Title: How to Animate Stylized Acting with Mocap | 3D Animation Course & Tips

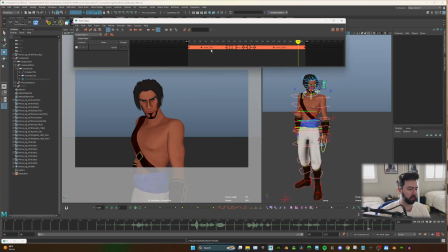4:17 Okay. So that's feeling pretty good. Again, I don't want to push the timing too much because we need to be still true to our performance that we did.
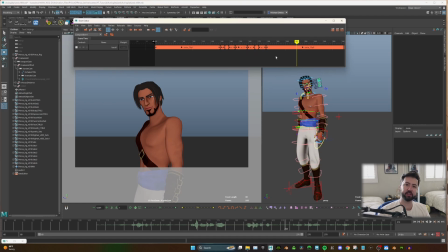4:34 I think a lot of our timing and a lot of our pushing in the stylization is going to come after this. So let's take this. We're going to bake to scene delete. So I'm just going to select my body controls. And I'm going to bake this down to 2s.
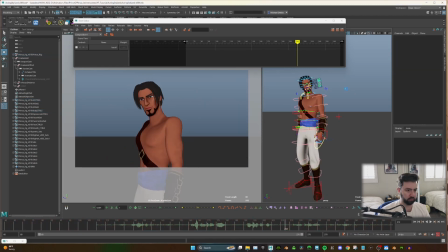4:54 Great.
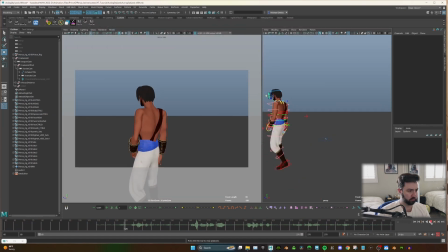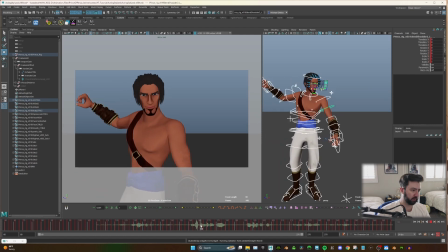5:04 If you get some weird flipping, like right here, ooh, that clavicle is going crazy.
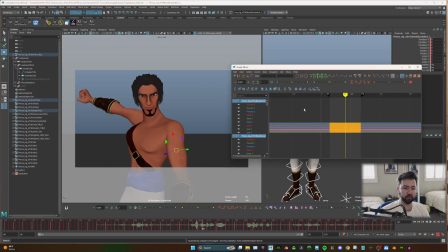5:10 It's just because we scaled things out that we get some weird Euler filter stuff. So I'm just going to go to curves, Euler, and that should smooth that out.
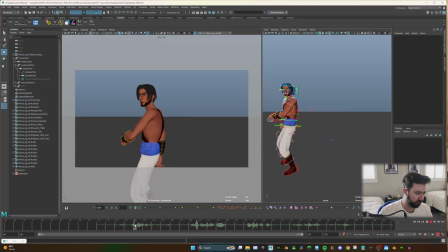5:20 There we go. So analyzing my piece here, the feet and the root feel pretty good.
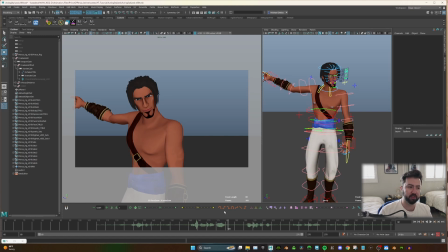5:30 That's feeling pretty good to me. It's not feeling too bad. The root we can maybe push a little bit, but we're gonna work from the inside out.
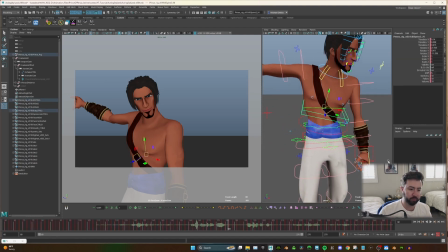5:41 So what I want to focus on is the spine and the root first.
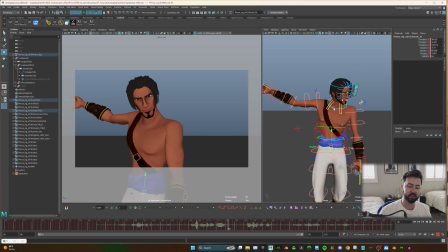5:47 I'm not gonna worry about the arms. I'm not gonna worry about the head and the neck. I'm not gonna worry about the claves.
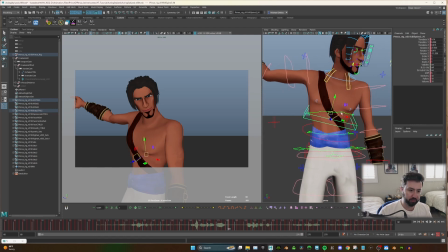5:53 I'm just gonna start with the spine. So let me grab my spine controllers as well as the root controller,
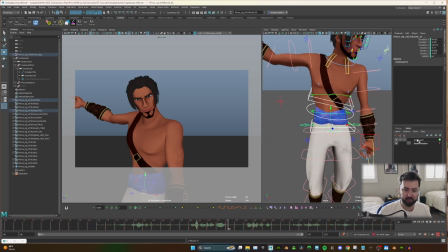6:02 and I'm gonna just create an animation layer for them, and let me label them.
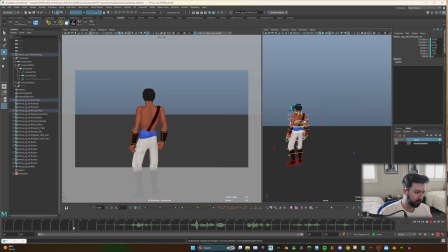6:12 So some things that I think can happen right here, this is pretty tame. I think we could push this where we get a little bit more anticipation here.
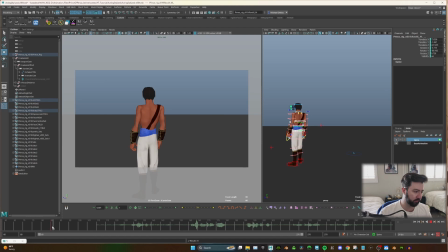6:28 So before that leg is really starting, I'm going to set a key. I think down here, I'm probably going to push that spine down a little bit and get it up to this.
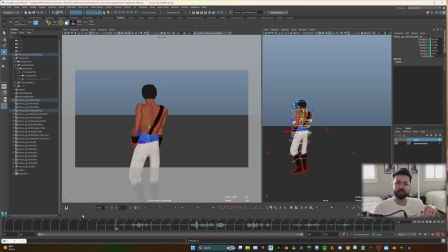6:42 And it can even recoil a little bit. It's going to blend into that stepping backwards. Now this turn here, we could definitely push the spine here.
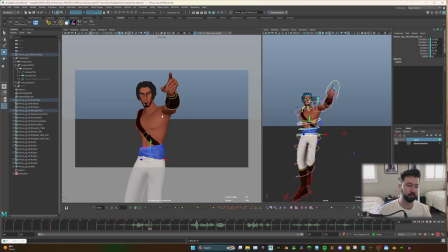7:00 Really push how that curve is going to be as the arm comes up.
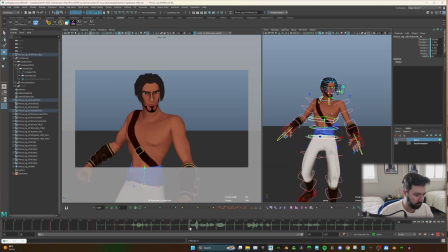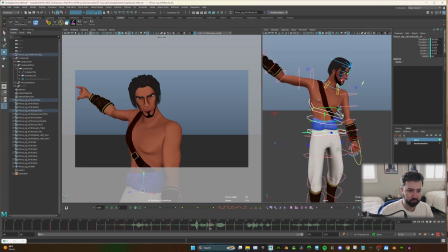7:10 Right now, this isn't a bad start, but we could really like lean him in as if he's really getting in this person's face.
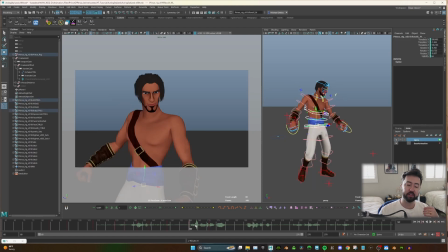7:22 Because he's worried for this person, right? He's saying, you got to get out of here because I can't let them get you. So we need to bring that intensity to it. Right here, this little motion with, they're going to get you.
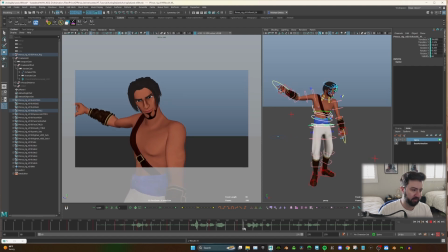7:40 That's a perfect opportunity for us to do a little anticipation and then emphasize that. And then he comes back up to standing.
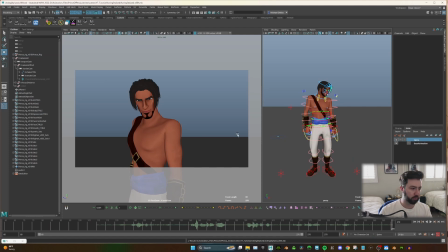7:52 And then this is pretty tame at the end. We don't want everything to be too pushed. We need to make sure we have a rhythm with things.
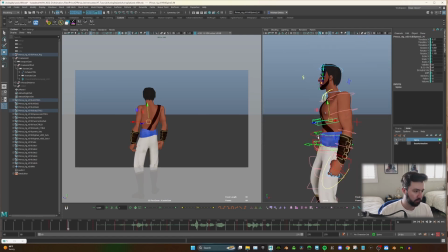8:00 So let's start messing with this. So we want to do a little anticipation.
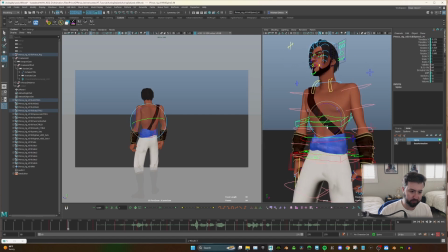8:08 So what's nice about a spine FK that I like to use is that you could really kind of do translation and rotation, and you could push this out just a little bit.